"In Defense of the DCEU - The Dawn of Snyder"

Well, it's over.
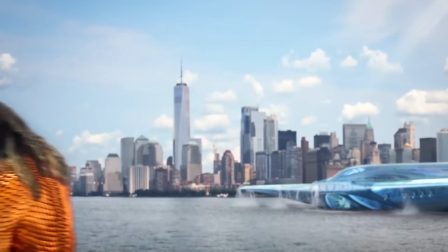(0:01)
With the release of Aquaman The Lost Kingdom at the end of 2023, the DCEU, DC Extended Universe, is officially done. And listen, I've said a lot of negative things about the DCEU over the last, oh god, 10 years? So I wanted to take some time to talk specifically about what I think worked. I'm going to go movie by movie, all the way from Man of Steel to Aquaman 2. And since that is such a long list, I'm splitting this video into three parts so let's get started with now
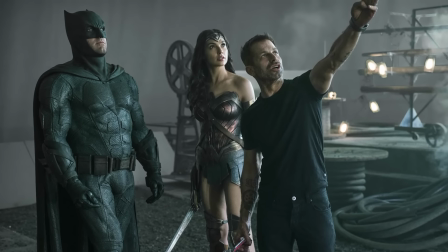(0:33)
is as good a time as any to acknowledge the elephant in the room Zack Snyder a director and producer who I've talked about many times before so to begin this video I want
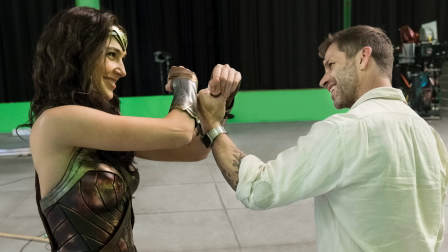(0:42)
to say some positive things about Zack besides the fact that he seems like a nice guy things specifically about his movies because there's a few of them I quite
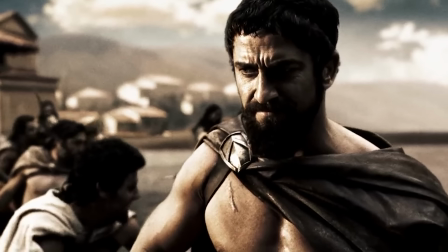(0:49)
like I'll be the first to admit I loved 300 when it came out it became for a few weeks my friends and I's whole
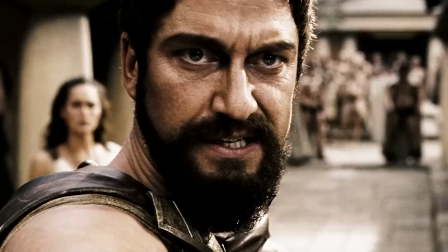(0:56)
deal and we weren't alone try to say this is madness in 2006 without every 20 year old guy in a five mile radius screaming
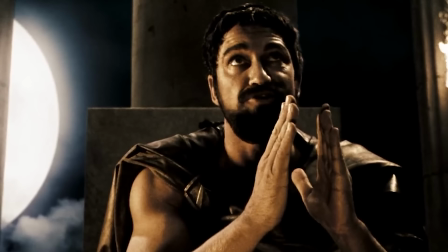(1:02)
this is sparta looking back yeah the politics of the story are bananas and before you say why does it have to be political i wouldn't agree with that argument
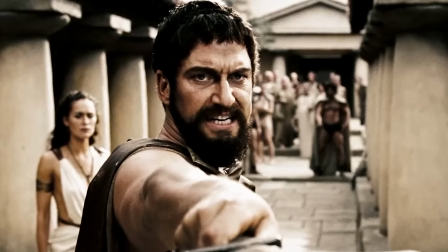(1:09)
if this were a movie about race car drivers or chickens or whatever but i extra don't think you can detach the political message from a story about a king with
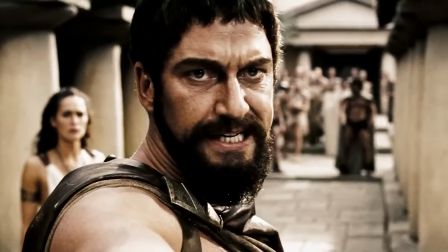(1:16)
certain ideas about how his civilization should be ruled that's not the point because all that being said i think 300 shows off Zack's
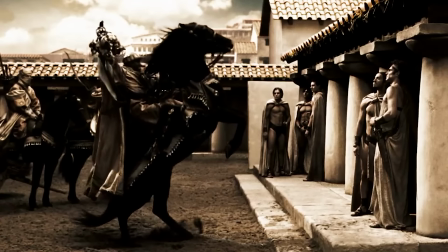(1:22)
biggest two strengths, cinematography and casting. 300 looks incredible.
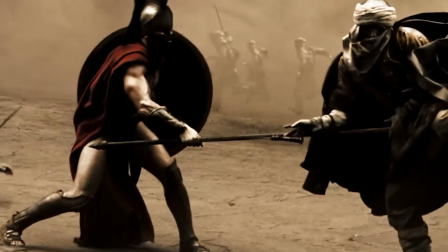(1:28)
The speed-up, slow-down effect was used perfectly to accentuate specific, particularly iconic movements.
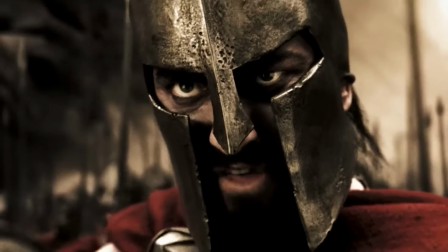(1:34)
The bronze sepia aesthetic really ties all these unbelievable elements together in a way that feels real.
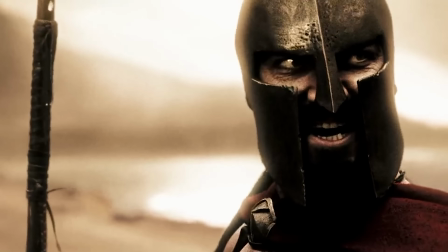(1:39)
And beyond that, it looks like it jumped right off the page, one to one. While I don't think it's the best adaptation ever made, 300 very well may be the most visually faithful.
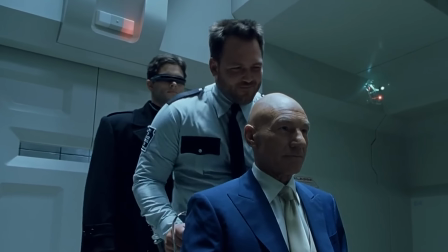(1:47)
And this is happening in an era where the X-Men are dressed like characters from The Matrix because the director doesn't think comic books look good on screen.
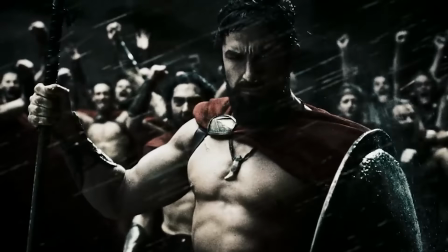(1:54)
So I really respect what Zack was able to accomplish with 300. Then Watchmen, it's been talked to death.
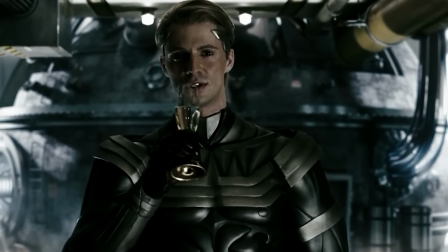(1:59)
Yes, he's doing something different when it comes to the media revolving around heroes, satirizing movies like Batman and Robin instead of Golden Age comics.
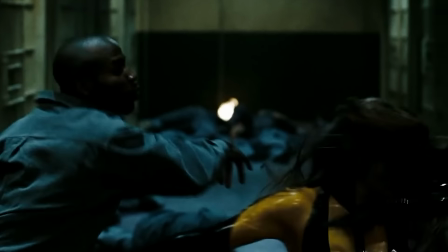(2:06)
And yes, the focus on hyperviolence does sort of go against the comics whole deal. That point has been made many times and I largely agree.
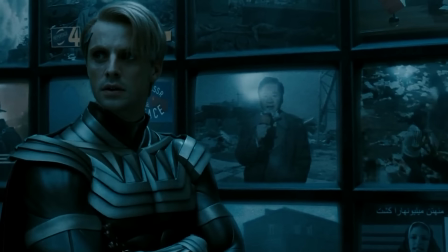(2:14)
That being said, for what has, for decades, been described as an unfilmable movie, Zack managed to put together a surprisingly coherent story that again,
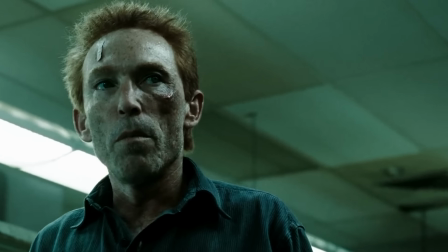(2:22)
like 300, managed to win on bold iconography and absolutely flawless casting.
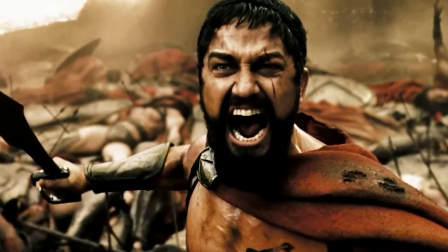(2:28)
And I know Zack doesn't personally cast every actor. 300 was cast by Carrie Hilton, who died a year after the movie was released, and Watchmen was cast by Christy Carlson,
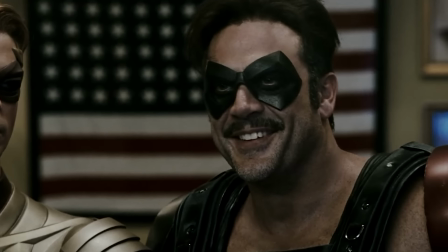(2:37)
who would go on to cast nearly every Zack Snyder movie, with the exception of Army of the Dead for some reason.
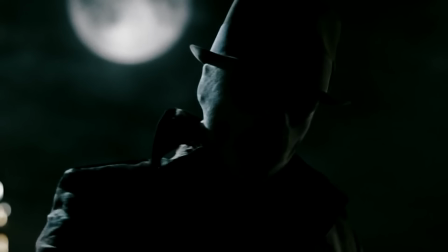(2:42)
But Carlson clearly works very well with Zack, which is especially important when a director is so involved in the overall cinematic universe.
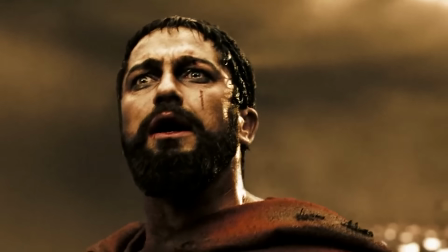(2:49)
Think about it. In 300, they managed to bring Gerard Butler into such a memorable position that after 300,
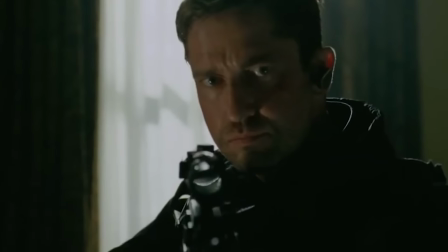(2:56)
he was immediately established as one of Hollywood's big action stars.
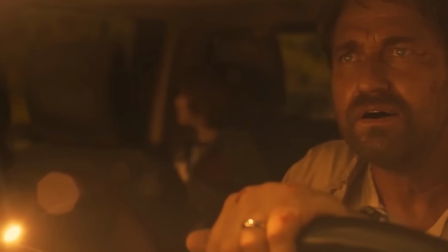(3:00)
And I think he gave his second best performance in 300, besides that Greenland movie, that is shockingly good.
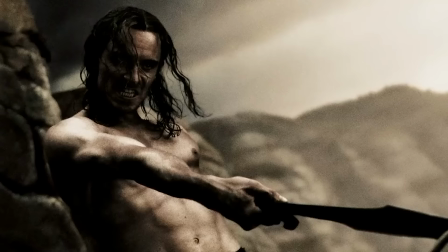(3:05)
300 was also a breakthrough moment for Game of Thrones' Lena Headey, and everyone always forgets Magneto himself, Michael Fassbender.
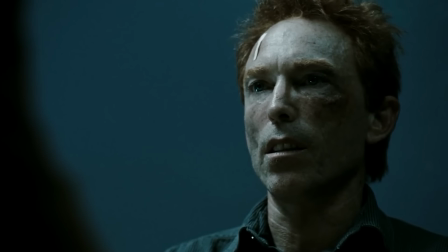(3:13)
Then with Watchmen, you get two picture-perfect performances from Jackie Earl Haley as Rorschach and Jeffrey Dean Morgan as the comedian,
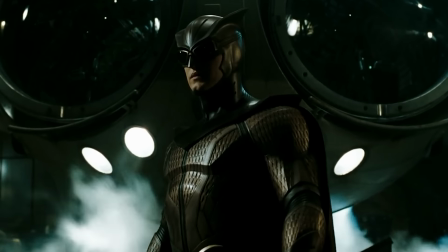(3:20)
along with not as iconic, but still very resonant versions of Night Owl 2 from Patrick Wilson and Dr. Manhattan from Billy Crudup.
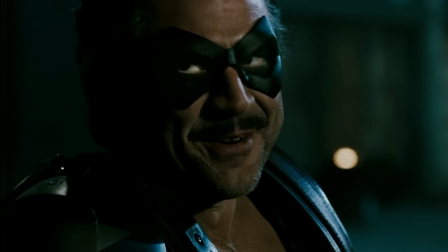(3:27)
I don't know if Zack is exactly what I'd call an actor's director,
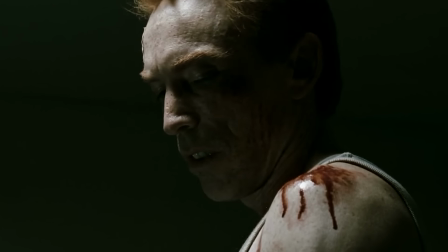(3:30)
but he's definitely able to pull iconic performances out of these comic book movies and the people he works with seem to really like working with him.
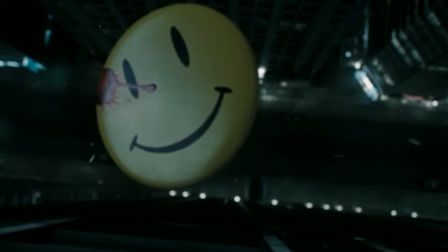(3:37)
And then both of these movies, 300 and Watchmen have a real visual intention.
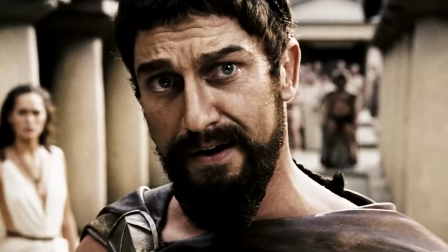(3:42)
Is it subtle? No, but it's effective. It's why Zack Snyder movies tend to make awesome trailers.
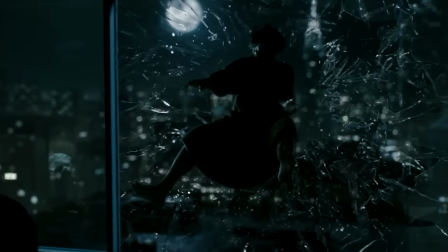(3:48)
The imagery from 300 of Leonidas kicking the messenger down the well or the shot from Watchmen of the comedian being tossed through a window stays with you.
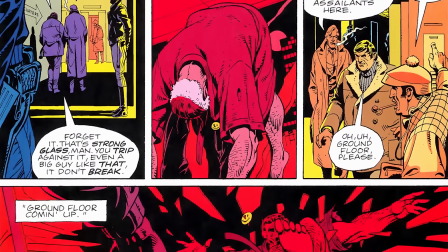(3:56)
And yes, a lot of it is just because of the strength of the visuals in the comics from Frank Miller, Lynn Varley,
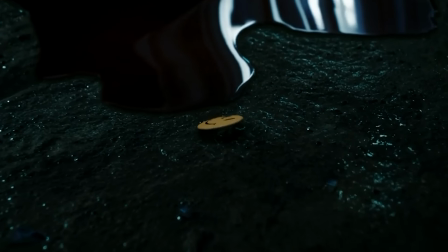(4:01)
Alan Moore, and Dave Gibbons, but Snyder has a particular talent for translating those images effectively.
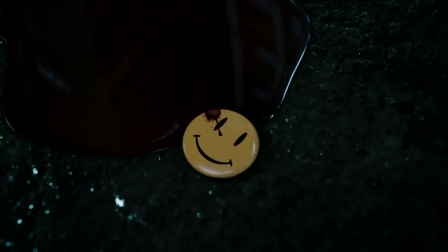(4:07)
It's not easy.
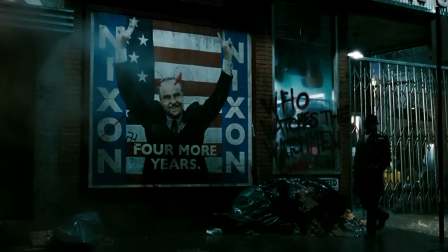(4:08)
So yeah, calling Zack Snyder an auteur feels like a bit much but he was a man with a vision. So bringing him on to start this cinematic universe was a choice.
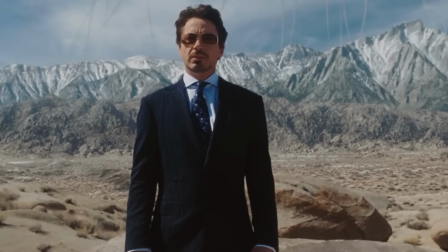(4:16)
One that informed the DCEU as much as Favreau's humor and Iron Man informed the rest of the MCU.
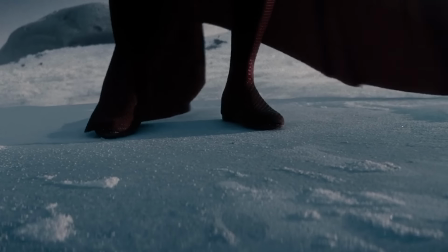(4:21)
Maybe more. This universe, at least in the beginning, was Zack Snyder's vision. And that was a bold move.
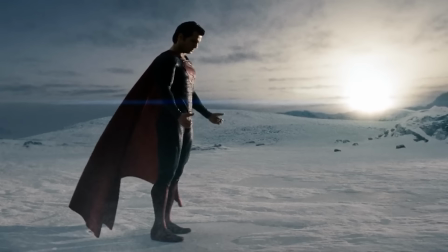(4:27)
So let's talk about
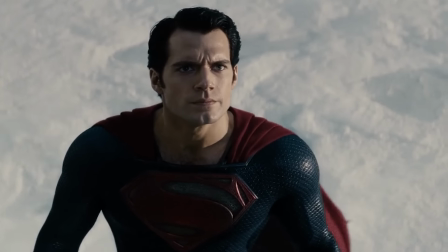(4:33)
Man of Steel is a movie I've criticized many times before, so let's just focus on some strengths.
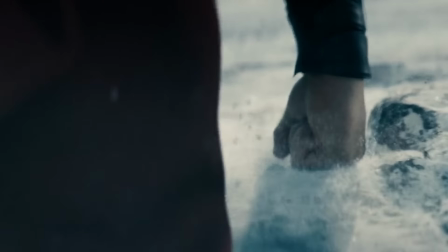(4:39)
The score by Hans Zimmer is incredible. Flight is so emotionally evocative.
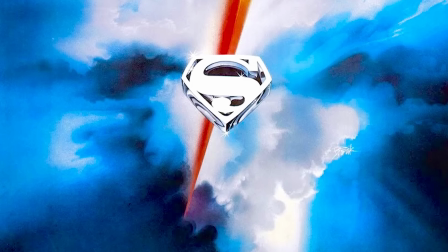(4:43)
It gets your blood flowing. It makes you feel strong. The original Superman movie's tagline was very famously, you will believe a man can fly.
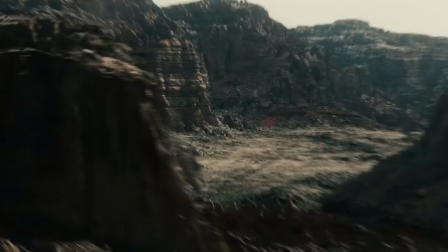(4:51)
Music like this delivers on that premise. I honestly think the DCEU peaked musically here.
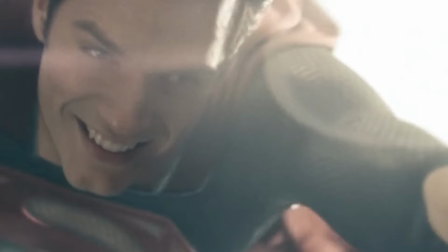(4:57)
Not because the rest wasn't good, but because this was great.
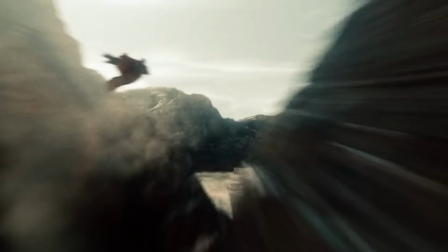(4:59)
I will never understand why this theme did not punctuate every big superman moment going forward like there are a lot of strange choices in justice
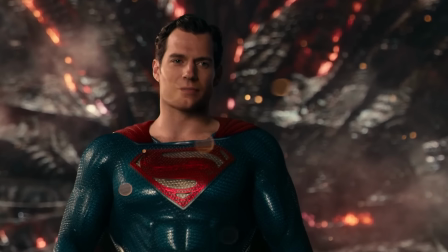(5:06)
league but how is the big superman entrance not just eating this track up like what are you doing why are we even here casting in man of steel
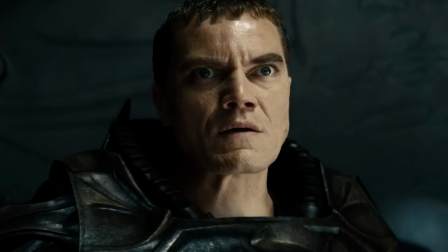(5:13)
also very strong let's skip the big guy for a second michael shannon is so intense in this movie he's bringing exactly the right energy to seem like the
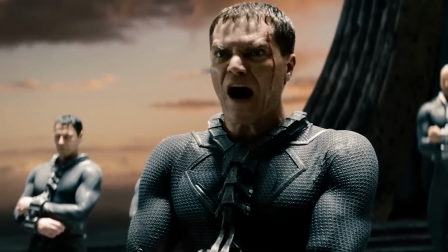(5:21)
same character as terran stamp played in superman 2 while also feeling like something completely new rest of the villains faora played by auntie Troway.
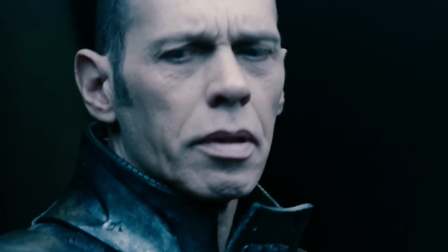(5:29)
And this guy, Jack Serp, played by Mackenzie Gray. Good, weird little guy. Then, good guys.
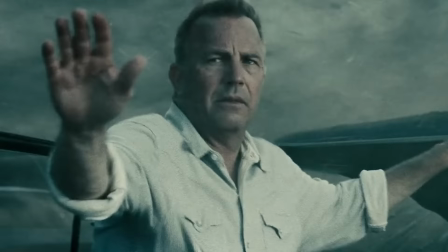(5:34)
I mean, Diane Lane and Kevin Costner were terrific Ken parents. Ignoring some of those characters' choices, the characterization was right on.
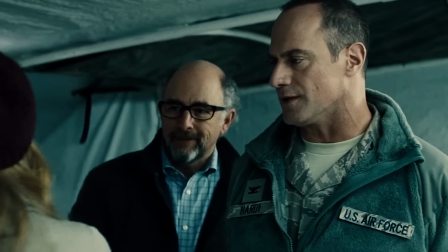(5:41)
Lawrence Fishburne was a pretty fun Perry White. I loved Christopher Melonius' Colonel Hardy, especially this line.
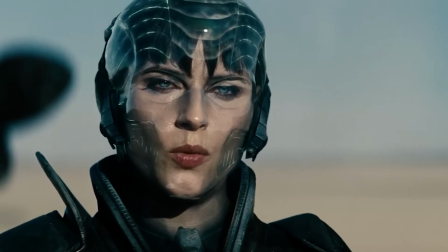(5:46) Shall I tell the general you're unwilling to comply? I don't care what you tell him.
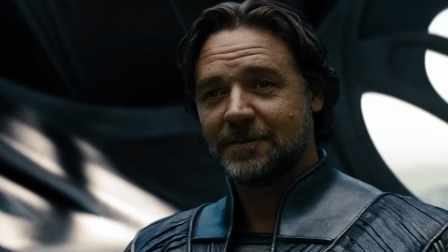(5:52)
And then the Pope's exorcist, Russell Crowe, is always a treat. Then Amy Adams.
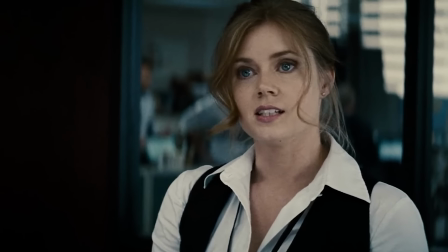(5:56)
Now, say what you about the role she actually played in the movies yes her story wasn't always incredibly significant more in the movie we're going to talk about
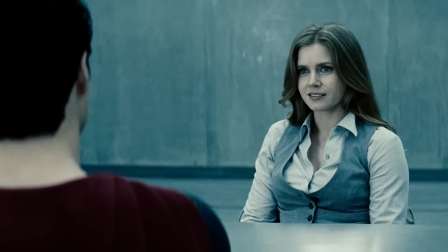(6:02)
next but the alien stories frequently seem to lose Lois along the way and say what you will about the red hair being an unusual look
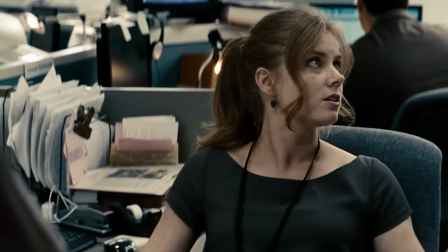(6:09)
for Lois but still Amy Adams captured Lois's pluck pretty perfectly and I did believe her romance with Clark and then Cavill okay so
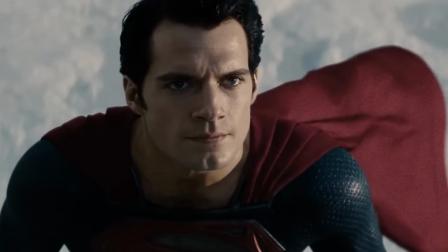(6:16)
first of all I mean he looks perfect like right off the page the face the body the voice was solid especially considering Cavill's British he sold it I think he
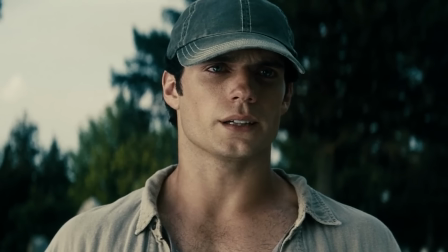(6:24)
handled the emotion in man of steel very well he had a very stoic posture for the first two thirds they could read as grim or wooden if
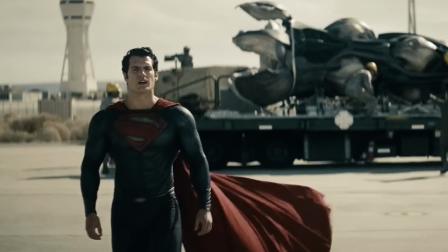(6:31)
it wasn't for the third act where it broke and he felt way more vulnerable also this costume a choice i am pro shorts as they come
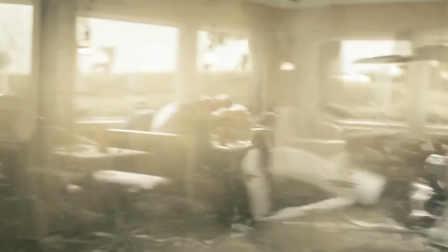(6:37)
but things like the giant emblem really worked for me and then the action was pretty spectacular some of the best super speed put to film
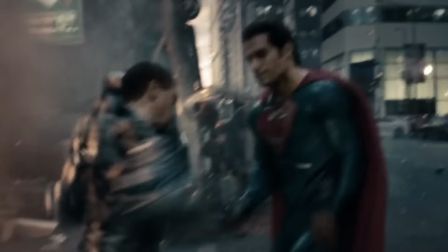(6:44)
before or since say what you will about where the fight took place but the visuals and the final battle between clark and zod felt like they came right
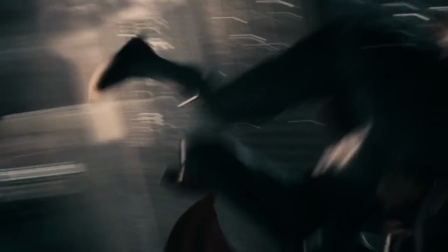(6:51)
off the page in a comic book It was clear that this universe was not going to hold back. Superman is doing the flying, punching, flying, punching move in movie one.
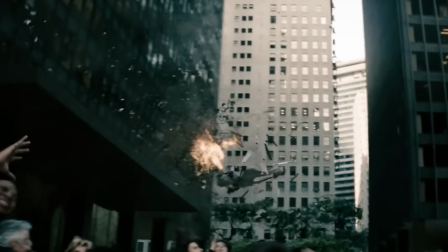(6:59)
I loved the look of the heat vision, and all this 9-11 stuff was something. Some small things I really appreciate in this movie in no particular order.
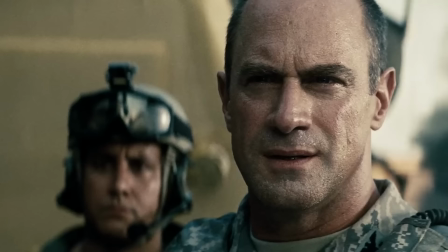(7:06)
Clerk catching the pilot and asking if he's okay. Then later Colonel Hardy saying this man is not our enemy.
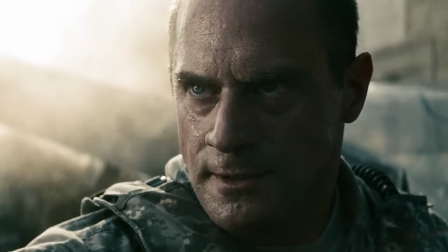(7:11)
Good moment. Again, Christopher Maloney, just overall great stuff. Loved the look the soldier gives him in that last scene.
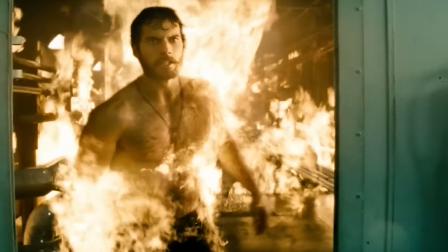(7:18)
Like that little smile. This opening rescue on the oil rig? Okay. The entire ending fight scene was excellent.
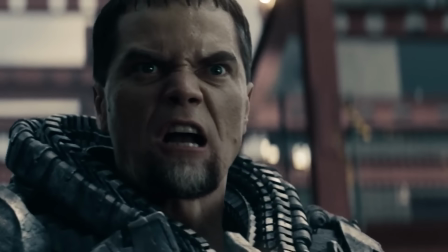(7:24)
This line, when Namek tosses a train at Clark.
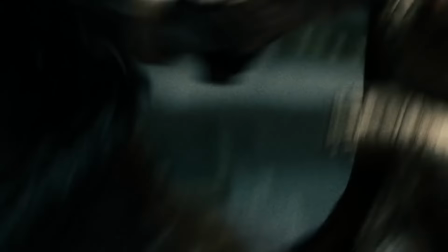(7:30)
I love Zod's little gorilla run. Russell Crowe doing Kryptonian karate. Good. Thought the liquid metal displays were interesting.
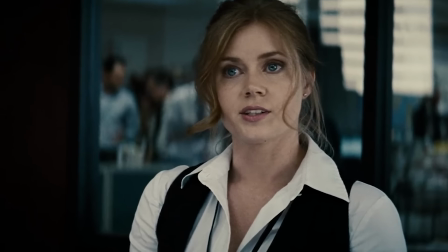(7:37)
Like the Lois outfit, just put together enough to feel like a look without feeling like a costume. I like this look that Perry gives Jenny.
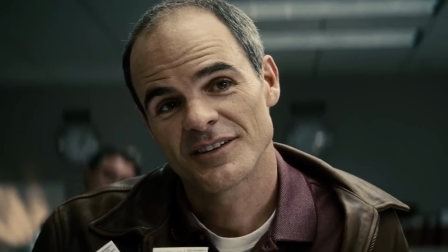(7:43)
I love that Jenny won't go to a basketball game with Lombard even after he risked his life to save hers.
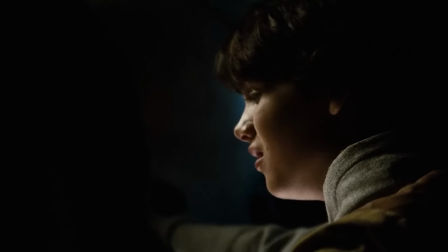(7:49)
Love this
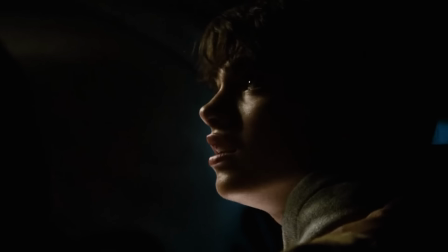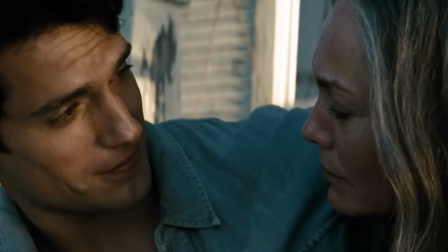(7:55)
line, like this exchange a lot between Clark and Ma Kent, some really fun product placement,
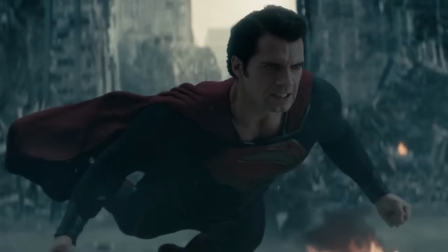(8:00)
loved how Clark did the hover fly right off the ground, and then Welcome to the Planet is a fun line.
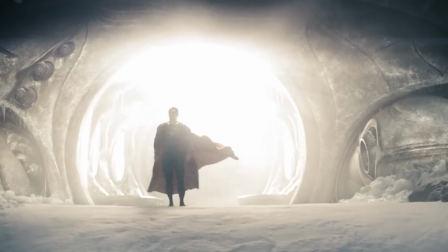(8:05)
Yeah listen, it holds up pretty well. It's Superman so it's been talked to death and pulled apart by everyone including me, but that's only because Superman means so much to so many people.